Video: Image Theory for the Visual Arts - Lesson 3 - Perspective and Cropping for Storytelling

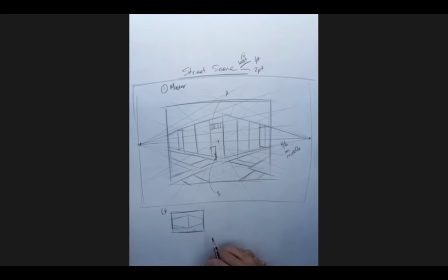if i was to ask you right who's more powerful in this scene character a or character b what's your answer hey hey why because he's higher up he's higher up that's it right so when we say like if you look up to something or you look up to somebody right or you look
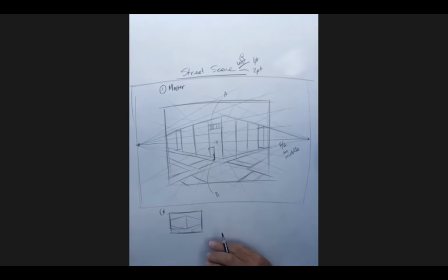down upon something or somebody it's exactly the same thing with the camera and for the most part there are exceptions right so if you put a character higher above
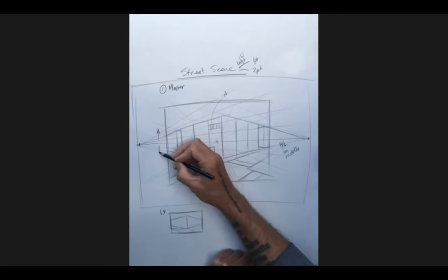the horizon line or lower below the horizon line your
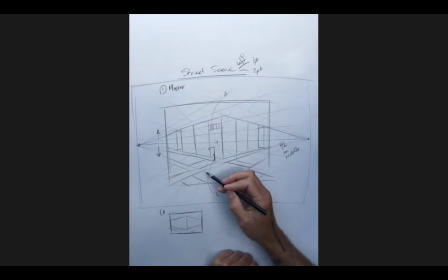audience is in effect interpreting that character as if they're lower than or higher than
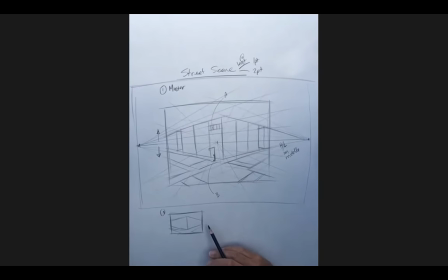themselves so they're physically forced to interpret them that way right so that makes that character feel more powerful feel weaker
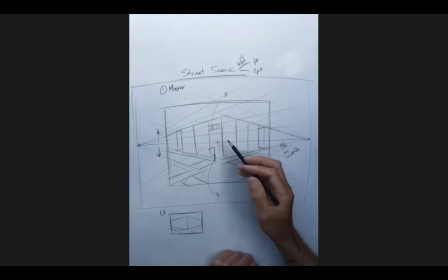so even if you include characters inside the same frame position inside the frame starts to determine character relationships between each other
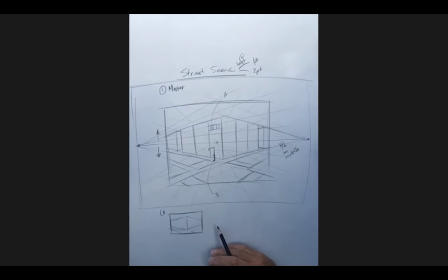so because there's only two characters in this story right we've now developed right a psychological relationship between these characters for your audience character
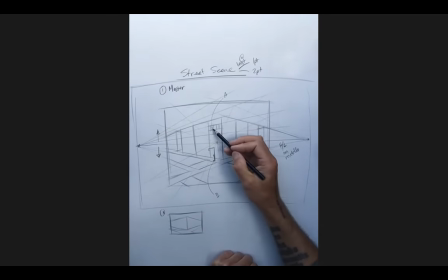a and character b are related to each other somehow and character a is in a position of dominance over character be okay
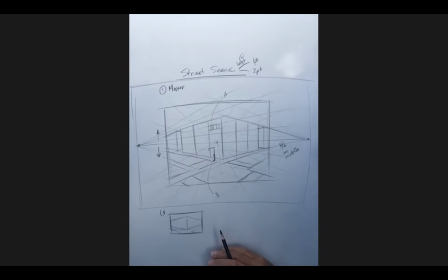so all of that gets communicated just by showing things this particular way and this is you know part of the power of controlling imagery you can show things as opposed to telling people things so drawing number two
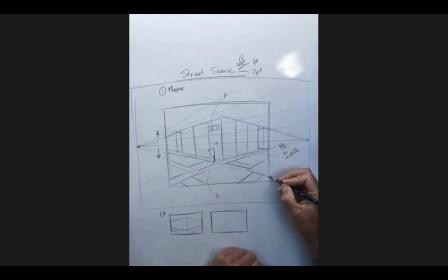one page of your assignment is going to be to show me this drawing just by itself
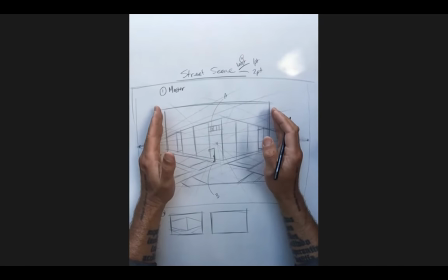another page of your assignment right is going to be to take this thing
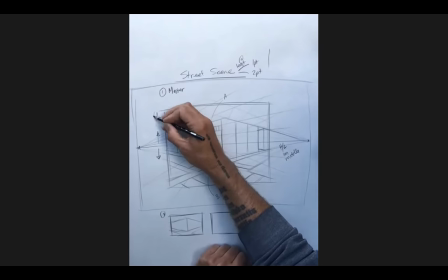right and let's say so let's call this drawing number one of your assignment
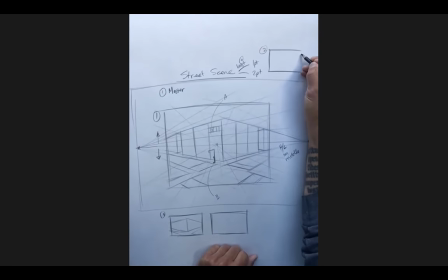drawing number two of your assignment is going to be that
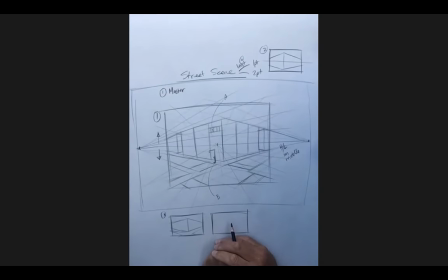master shop okay so you can just photocopy this photoshop it right put it on a different piece of paper doesn't matter and i'm going to ask you to prop this thing in the ways that i've now right kind of foreshadowed towards your
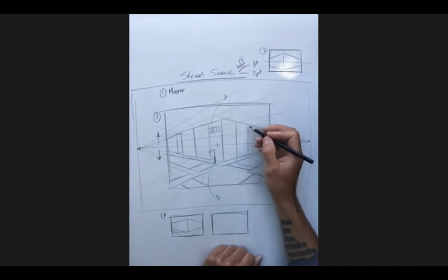first prop is going to be this that's
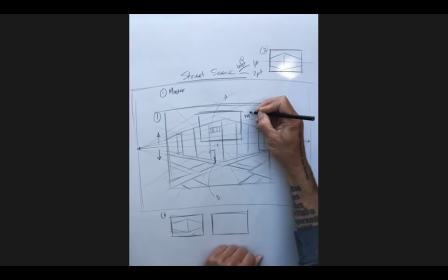your high prop right
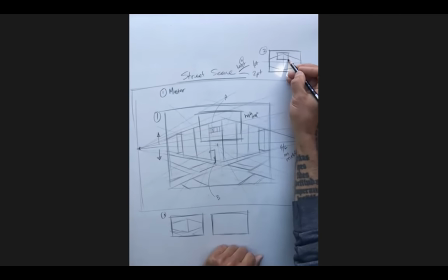so drawing number two is going to be drawing number one with this thing drawn in over top of it you
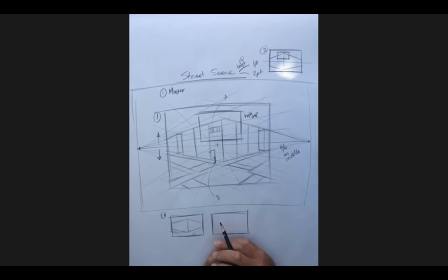know the easiest way to do this is in photoshop now there were rumors dirty vile rumors circulating um before this term started that you guys were going to get some sort of like introductory trust crash course towards photoshop did that happen
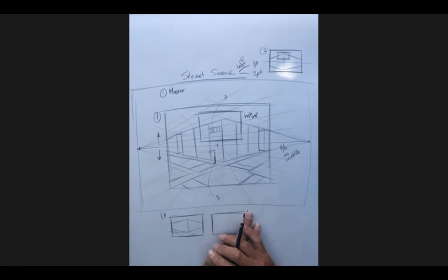i mean we have had some classes on photoshop okay so
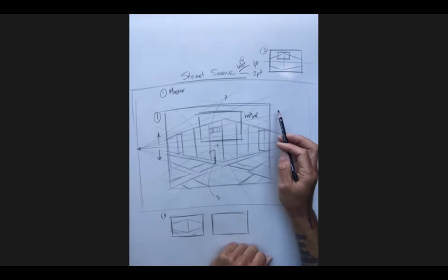the question that i want to ask is like do you know with your as familiarity with photoshop how to take an image into photoshop and then superimpose a rectangle over top of it yeah
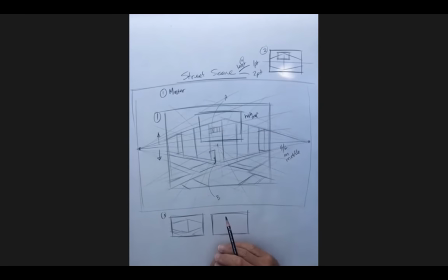i think we can do it okay great that's all that i need to know right if you can't do that you can do this hand-drawn style doesn't
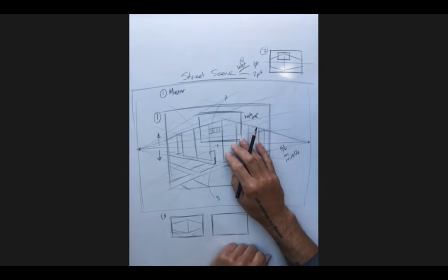matter to me right and you can draw this on a tablet as well that's totally fine too i do stress though and i'll go over
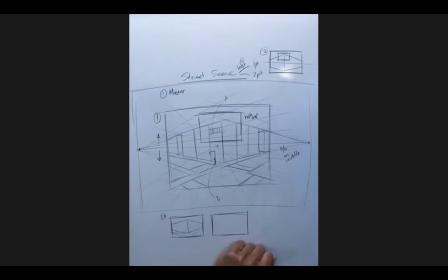this again at the end of class it does have to be hand drawn this is a drawing class so you're not using tools right straight line tools prefabricated shapes right etc other than for the frame okay so drawing number two so this is page number one this is page number two page number
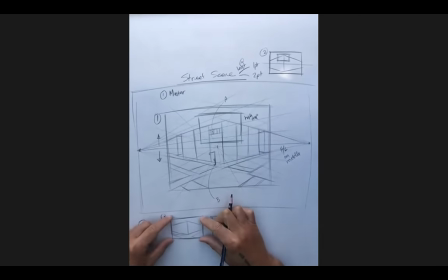three is going to be this thing right at this size and then you're gonna
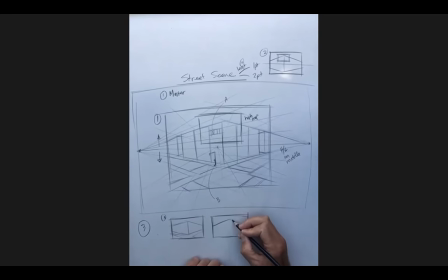blow this drawing number two up to the exact same size as drawing number one
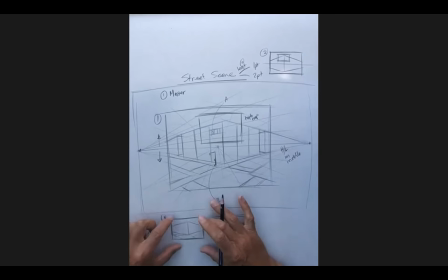so that these things are the same visual size next to each other and so when i reorient that